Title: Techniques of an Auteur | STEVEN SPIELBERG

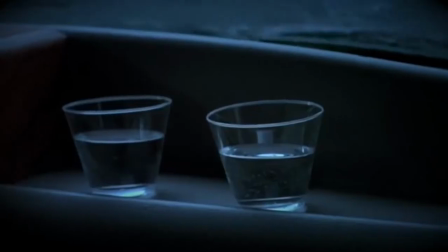[0:00]
Hi, my name is Toby, and this is the techniques of an auteur. Today's topic is about one filmmaker who has changed the course of what we expect of films.
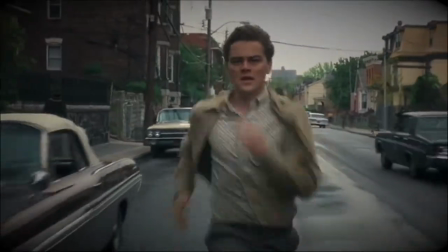[0:08]
He's the most famous director in movie history, whose creations have poured out of the cinema into popular culture.
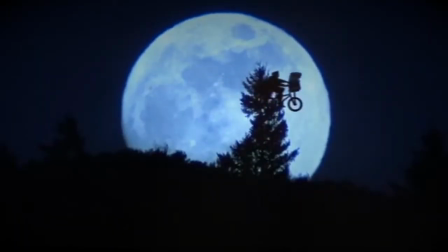[0:14]
Your mum's heard of him, your nan has a pretty good idea. This guy. So what films has he done? Well, here's a short list. Jaws, Sugarland Express, Jaws, Close Encounters, 1941, Raiders of the Lost Ark, E.T.,
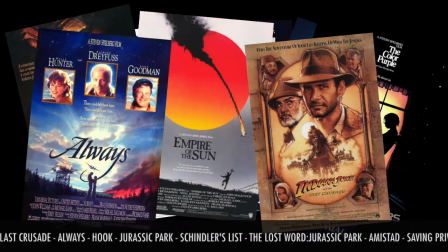[0:28]
Indiana Jones and the Temple of Doom, Empire, Indiana Jones and the Last Crusade, Always, Jurassic Park, Schindler's List, The Lost World,
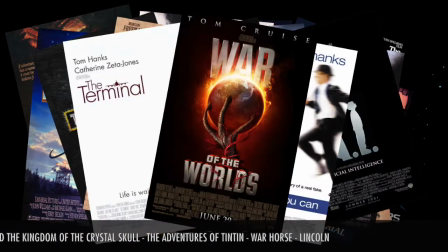[0:33]
Amsterdam, Saving Private Ryan, The Tower of the World, Indiana Jones, The Adventures of the Princess.
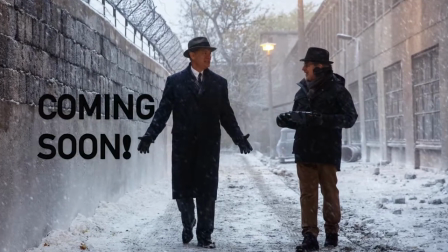[0:37]
Okay, he's done loads, but Bridge of Spies looks pretty awesome. Ever wondered about the techniques Spielberg uses?
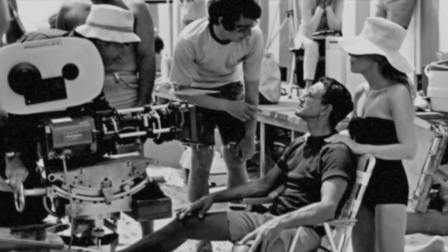[0:43]
Well, you've come to the right place.
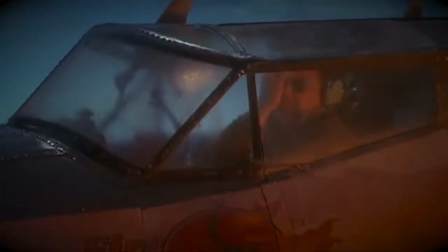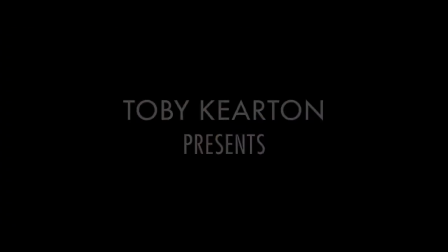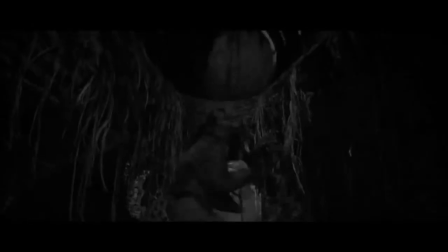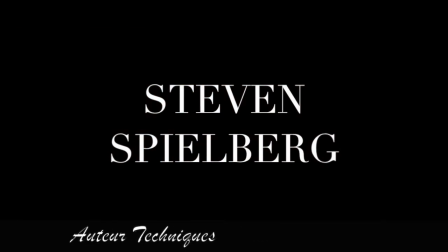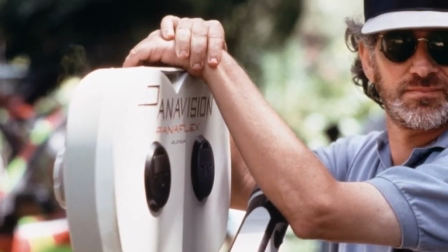[1:13]
As a well-established auteur of cinema, Steven Spielberg has a variety of techniques.
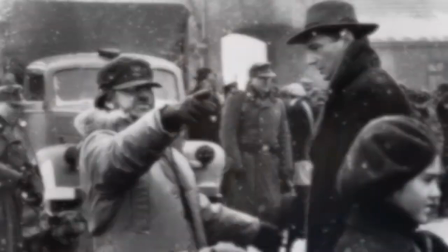[1:19]
Here are some of his main ones he likes to use throughout his epics, which contribute to his individual visual personality.
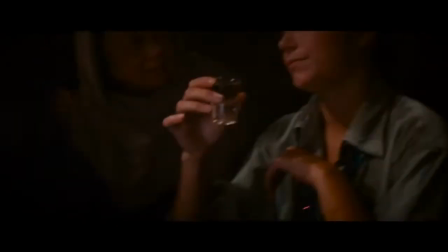[1:26]
An example of a technique used by Spielberg is his use of the long takes, or the Spielberg one-up, in which he turns long takes into an art form.
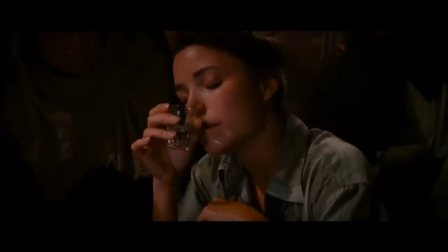[1:35]
His signature long takes are one of his trademark devices, as he demonstrates the idea of a single scene in an unbroken shot.
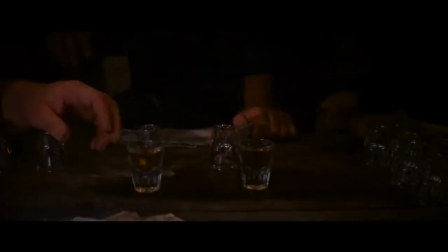[1:43]
Spielberg keeps his long shots to less than 3 minutes long, enough to cover an entire scene,
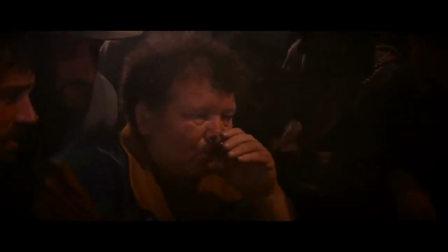[1:47]
but short enough to keep the pace brisk and the audience engaged at all times.
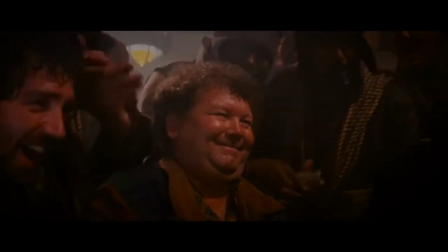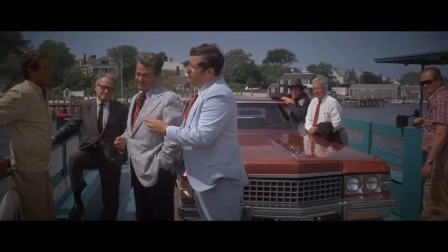[1:58]
To illustrate Spielberg's use of the one-up, here is a sequence from Jaws, in which the whole conversation with the mayor is filmed in one unbroken shot.
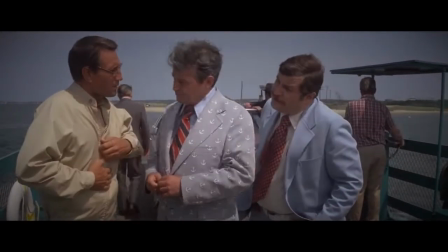[2:05]
This is an effective technique for this scene, as Spielberg uses the background environment from a moving barge and the movement of actors to make this long take unnoticeable.
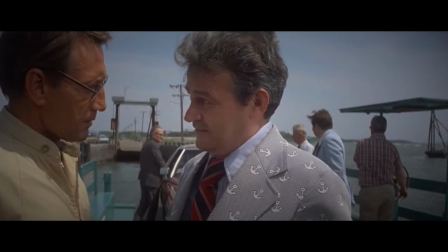[2:15] You yelled shark. We've got a panic on our hands on the 4th of July.
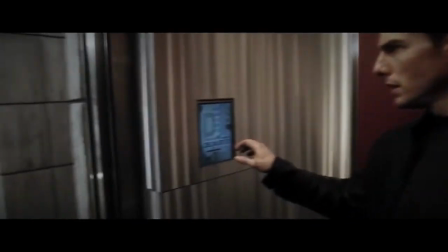[2:22]
Whilst other directors have a dominant formal technique to their long takes, what defines a Spielberg one is that it is invisible or natural in its acceptance.
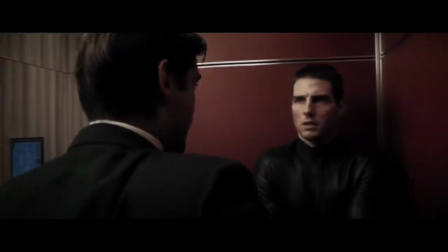[2:29]
It therefore keeps the audience engaged in a very dialogue-heavy scene.
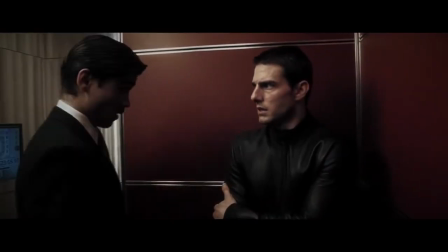[2:34]
Spielberg uses many visual tricks in order to make his long takes invisible, such as the actors moving in the frame, movement of the camera,
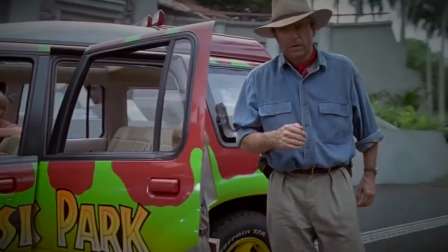[2:41]
the implementation of multiple compositions and smaller angles, which link many different shots into one moving master.
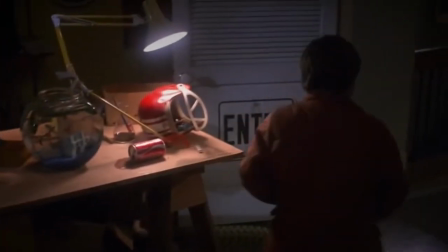[2:50]
Spielberg loves his practical effects. He makes the environment realistic in his movies by employing them in the wide shot.
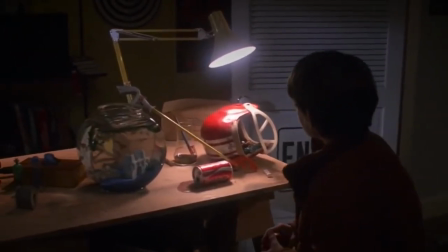[2:57]
Spielberg does not simply cheat by using an insert shot, but allows the characters to react to the creature in the frame,
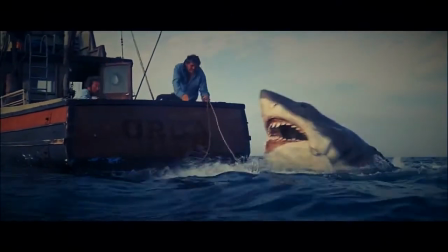[3:03]
either being that of E.T.'s hand or Jaws' mouth, as it makes the scene more dramatic and exciting for audiences.
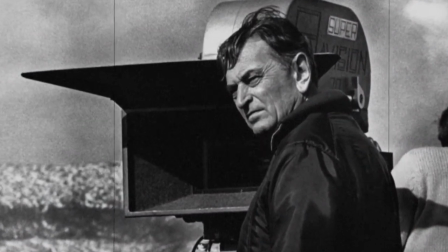[3:13]
It can be seen by looking at Spielberg's films that he has taken inspiration from great directors such as David Lean and John Ford.
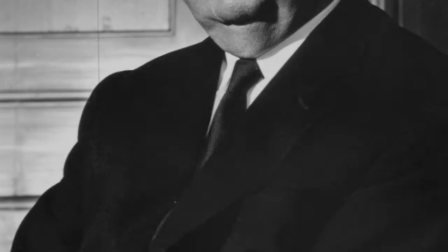[3:20]
However, the next technique that Spielberg used originally came from this dude, Alfred Hitchcock.
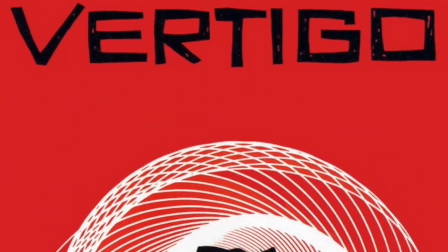[3:25]
During the production of Hitchcock's 1958 film Vertigo, Hitchcock wanted the effect of disorientation from James Stewart's character who suffered from vertigo.
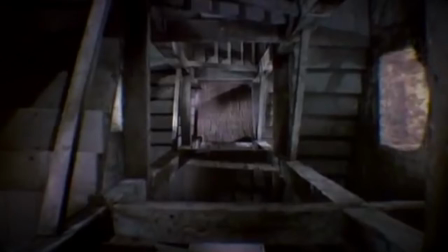[3:35]
It was the job of Urban Roberts, Paramount's second unit cameraman, to come up with this Dolly Zoom or trombone shot effect.
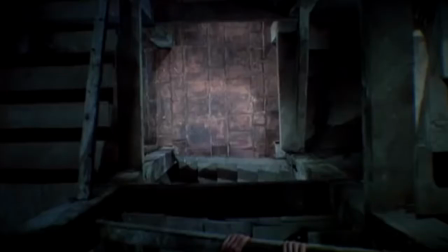[3:42]
For those who are unfamiliar with the Dolly Zoom, it is when the foreground elements of the frame stay the same size, but the background elements grow and shrink.
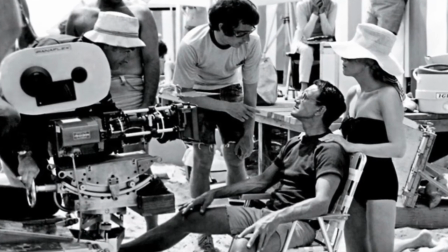[3:50]
This technique had not been used since Spielberg directed Jaws in 1975, and he uses the effect not for dizziness, but to serve as a visual key regarding the emotional tone of the scene, such as Chief Brody's reaction to the shark attack.